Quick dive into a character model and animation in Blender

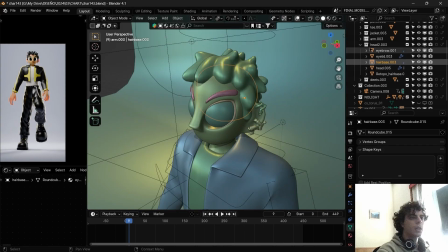250s
Hair base, actually this is something that you end up not seeing in the final render, so we could actually ignore that.
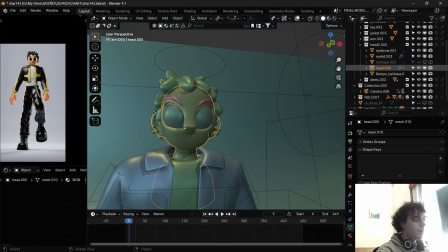254s
The head is actually a very interesting process because it's the first time I do something like this, and I know I wanted to focus on a very stylized face.
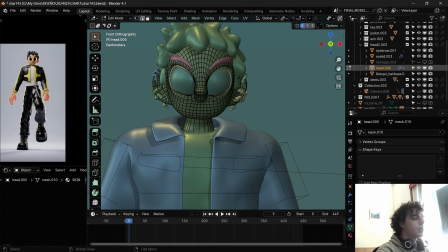261s
I tried a couple of things. As you can see, the face only goes up until down here.
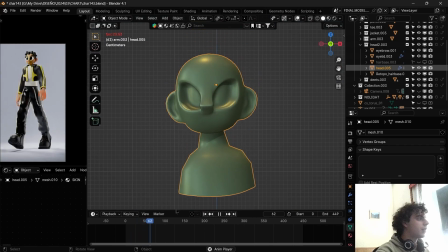266s
It goes until down there because actually nothing else is necessary if it's not going to be seen. It's a sphere.
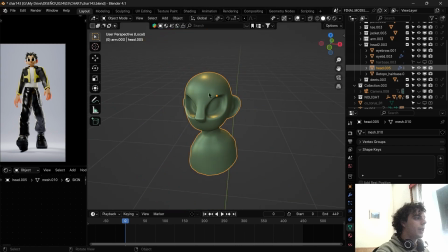272s
Moved here is for it to look like a school. Grab modifier to pull down, pull up. To get these eye holes, eye sockets. I see that most people, according to the tutorial say so, actually like sculpted them in, but what I decided to do was I went into sculpt mode, and using the mask brush, I selected one I wanted to mask.
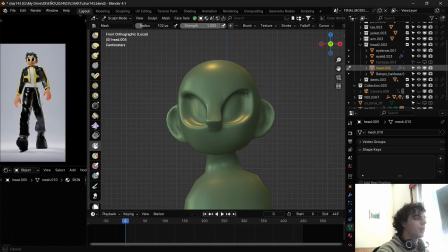288s
Well, I guess in this case, oh yeah, there you go. Or not. Well, okay. I used the mask brush, and then I used the mesh filter, which pushes it all out or in. There you go. So that's how it works. Let me clear the mask real quick in case I want to use this file for something else and I get confused. Clear mask. There you go. And then mesh filter. There you go. Perfect.
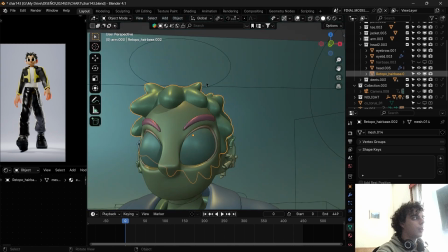308s
So that's how the head was done. The hair, which is retopologized. Originally, it was a bunch of cubes.
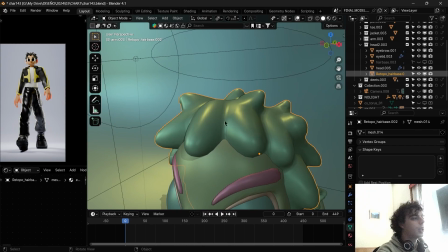314s
Subdivided once again because it's a beautiful process. Subdividing cubes. Subdivided the cubes. Then joined them all.
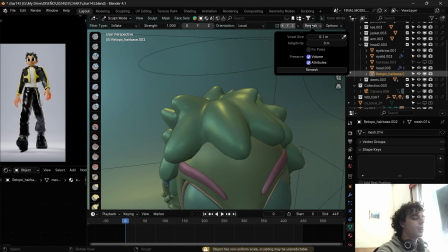320s
Went into sculpt mode. Remesh 0.01 or 0.001. Something like that, just so I could like smooth the transitions between the hairs,
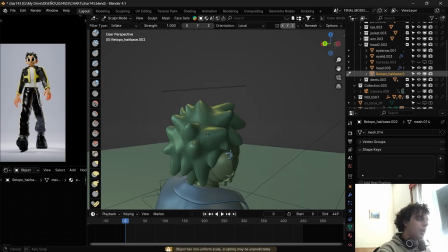327s
and use in this case I use a snake hook to kind of like move them a little bit so the silhouette in the front looked good and the silhouette in the side looked good.
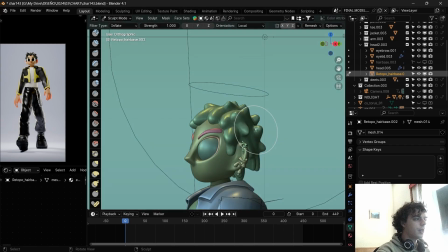334s
That's what mattered the most to me. Then at 45 degrees, it's actually not bad, but because I fixed it a little, but it's the same thing from the other side.
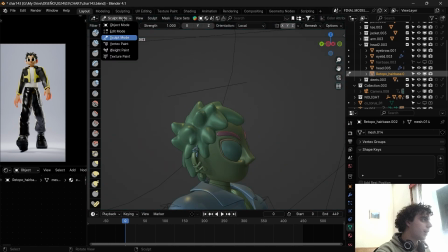340s
Like you see, like it's not as good. Like this spikes here, like it's okay, but who is actually going to go that much in detail?
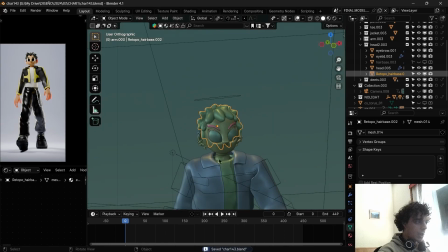346s
So yeah, a bunch of cubes subdivided and then joined and then remeshed and then retopologized.
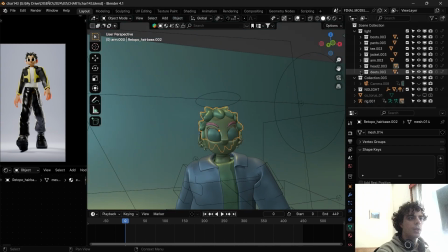350s
Perfect. Then we go into the details.
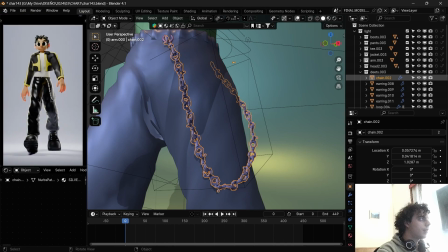352s
We have this chain, which is a detail that I'm pretty sure very few people are going to recognize because like it's not actually very big or very noticeable, but I wanted to add more details that were on brand.
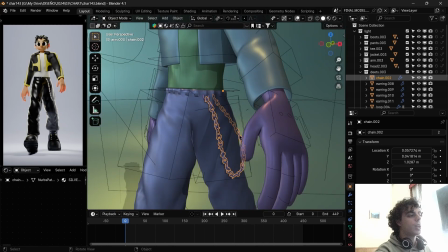360s
So I actually grabbed a node tree that I had from my bracelet project, and I put my characters on the curve once again,
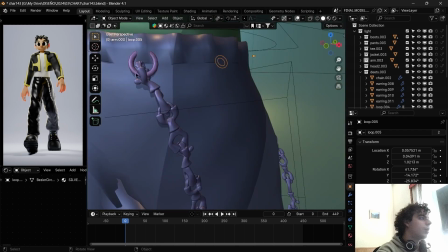368s
just made the curve in a different path and added these little rings so they just got into the loops of the pants and it looks like they're hanging on them.
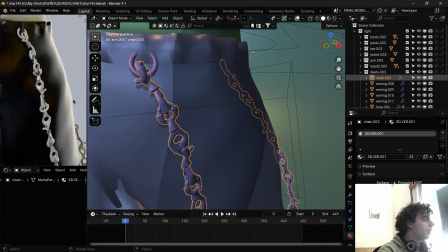374s
I was debating if I should make it silver, if I should make it metallic like that. I wasn't really convinced by it. I thought the reflections would just like make it confusing, because if you make it very metallic like that, you can see like it just makes it harder to identify what's going on.
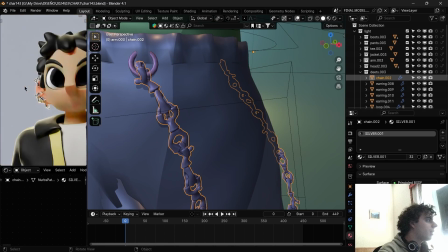388s
Maybe not with the ears that much. Maybe that would have looked cool. It's okay.
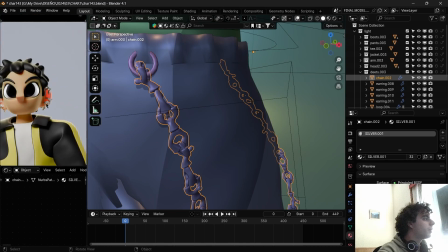391s
I decided to just make it white to look something like resin print or something like that, which is a way I've done my stuff recently.
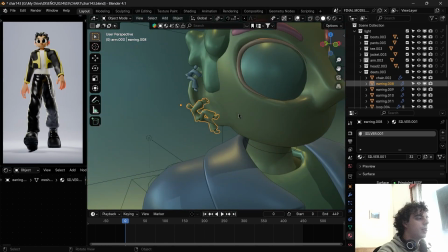398s
So yeah, earrings, the same earrings I used in my earring project.
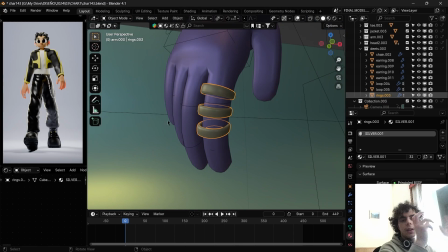401s
And then the rings, I thought about using my own rings, my own PETA rings that you can see in my posts before, but I decided on not doing that just because I think it would be too much. And I don't know, maybe the detail would be too small for it to even be noticeable. So I put them in this hand because if this chain is here, and I was going to use rings,
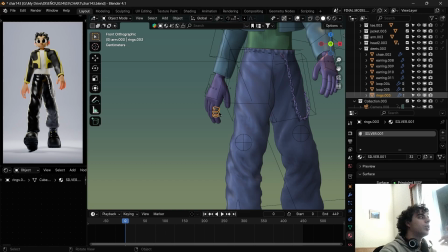419s
I was going to put them here just so there could be a little balance on the composition.
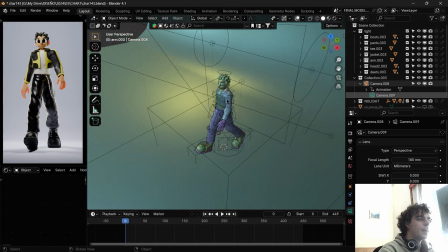424s
Then we go on to the camera. The camera is so simple, parented to an empty.
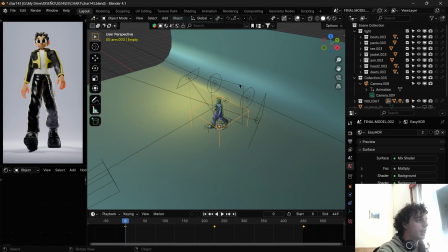428s
The empty goes around, and this empty actually has the rim connected to it, which has a little bit of a warmer tone,
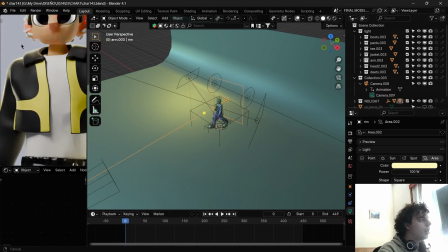433s
just so we can get like this a little bit extra interesting highlights and,
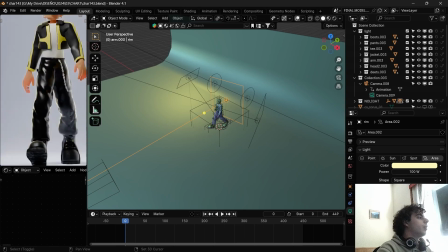437s
well, rim, as the rim light says, because I wanted it to look a little more yellow, because the yellow is this thing I'm trying to like make more part of my brand.
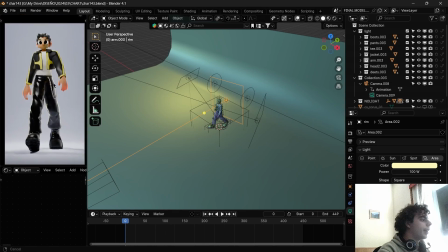446s
That's the same reason the jacket here is yellow, because even though the texture is black and white, I filtered it through a black and yellow mixed color node.
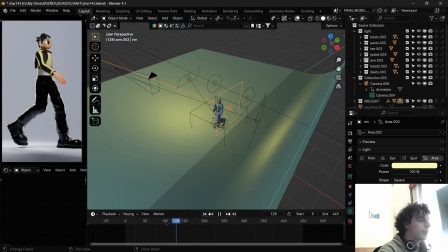454s
So that's it. But that's the only light that is actually parented to the empty, because this fill light is there,
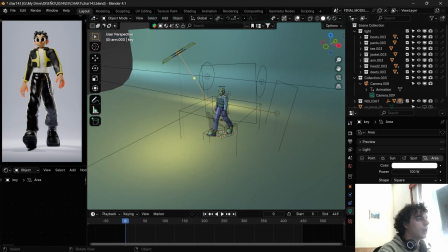460s
as well as this key light, which are the only two lights hitting the environment and the body,
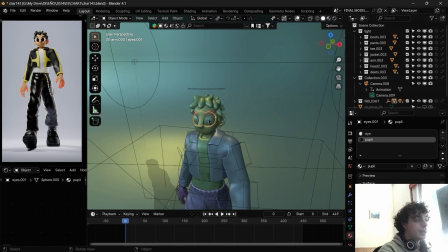466s
but the eyes. Why? Because the eyes are going through light linking.
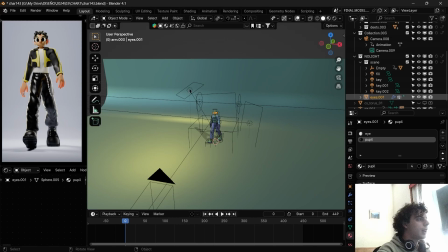472s
Why is this? Okay. So there was a problem where this light, the key light, was reflecting on this eye, and I didn't like how it looked at all.
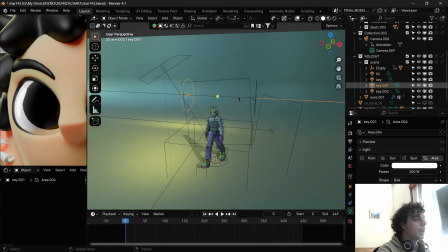480s
You might be saying, but there's a reflection here. That reflection is there because I created these two lights, sub key lights or whatever you want to call them,
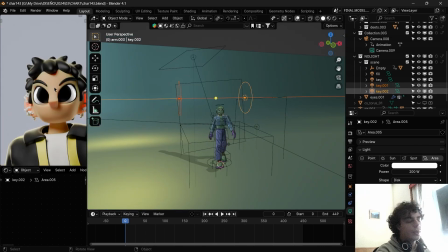488s
that actually light only and exclusively the eyes, and I think the scene too, but that's secondary.
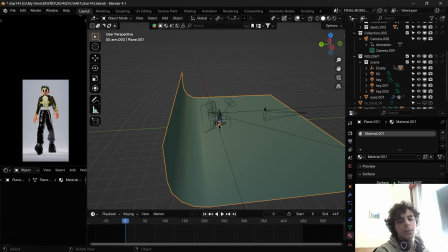494s
Like this is just a beveled plane, just so there could be stuff in it, including my character in this case.